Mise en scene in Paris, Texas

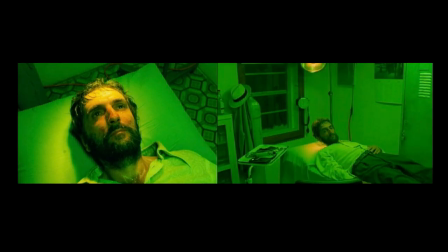(4:09)
Another important color in this film is the color green. According to a visual study of Paris, Texas, there are 2 types of green that are portrayed in this movie. The first green is more neon and uncomfortable, being associated with the feelings of disconnection, such as the
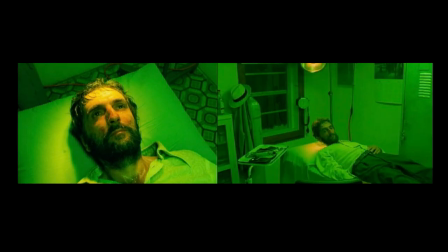(4:24)
unsettling green that dominates the scene where Travis is at the clinic. There, you can see him physically, but emotionally he is suspended in some kind of limbo that the audience can feel.
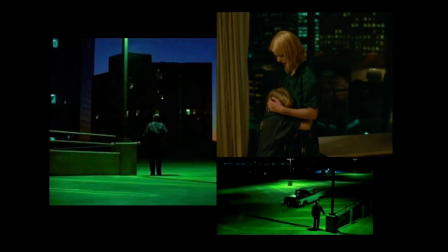(4:35)
Later in the film, green takes a more positive and emotional turn. In the final scenes, Travis, Jane, and Hunter are surrounded by other greens that signal bonding and reconciliation. Travis ends the film outside of a hotel under green fluorescent lights.
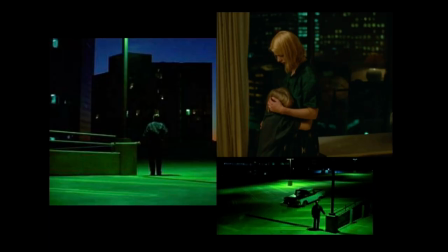(4:49)
He's watching as Jane and Hunter reunite, and here we can see the green reflects not just isolation, but emotional complexity, where hope and connection exist alongside.
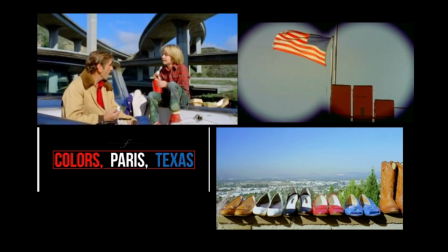(5:00)
Additionally, according to an article titled Paris, Texas, a Postmodernist Masterpiece, the film is filled with the colors red, white, and blue, offering symbols of America and the family life Travis and Jane might have had.
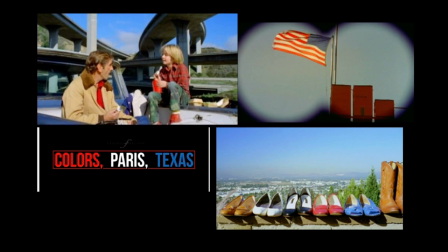(5:13)
This palette appears almost everywhere once Travis returns to society, serving as more of a backdrop that contrasts with the recurring use of green.
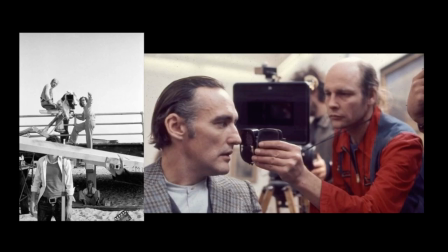(5:22)
The unique cinematic choices of Paris, Texas can be attributed to Wim Wenders and Robbie Mueller, but their collaboration and combined style did not stop there. According to Britannica, Wenders' films were notable for their lush visual imagery, largely because of the talent of his most frequent collaborator, cinematographer Robbie Mueller.
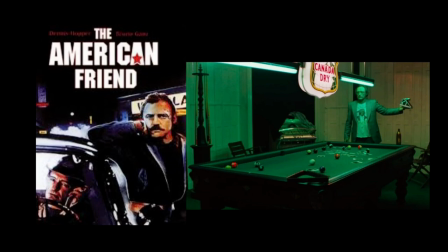(5:42)
Another recognizable film with this collaboration is The American Friend, which similarly showcases careful composed shots, expressive lighting, and a keen attention to visual storytelling.
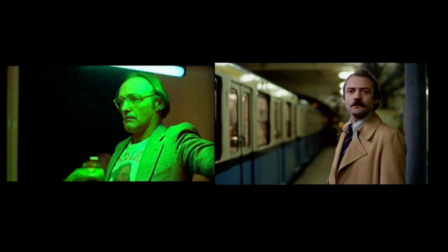(5:53)
For example, The American Friend showcases similar lighting and coloration, like this scene with the overwhelming green glow. Another example is we can see the similar use of thirds, with characters deliberately placed off-centered to create a visual tension and emphasize their relationship to their surrounding space.
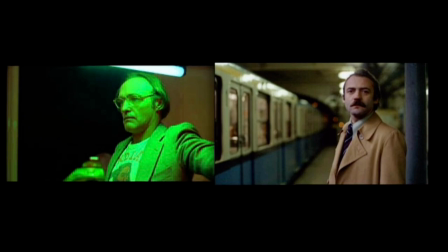(6:11)
These similarities highlight how Wenders and Mueller use their style of mise-en-scène through the use of composition, lighting, and color to convey character emotions and narrative, creating a distinct visual style that defines much of their work.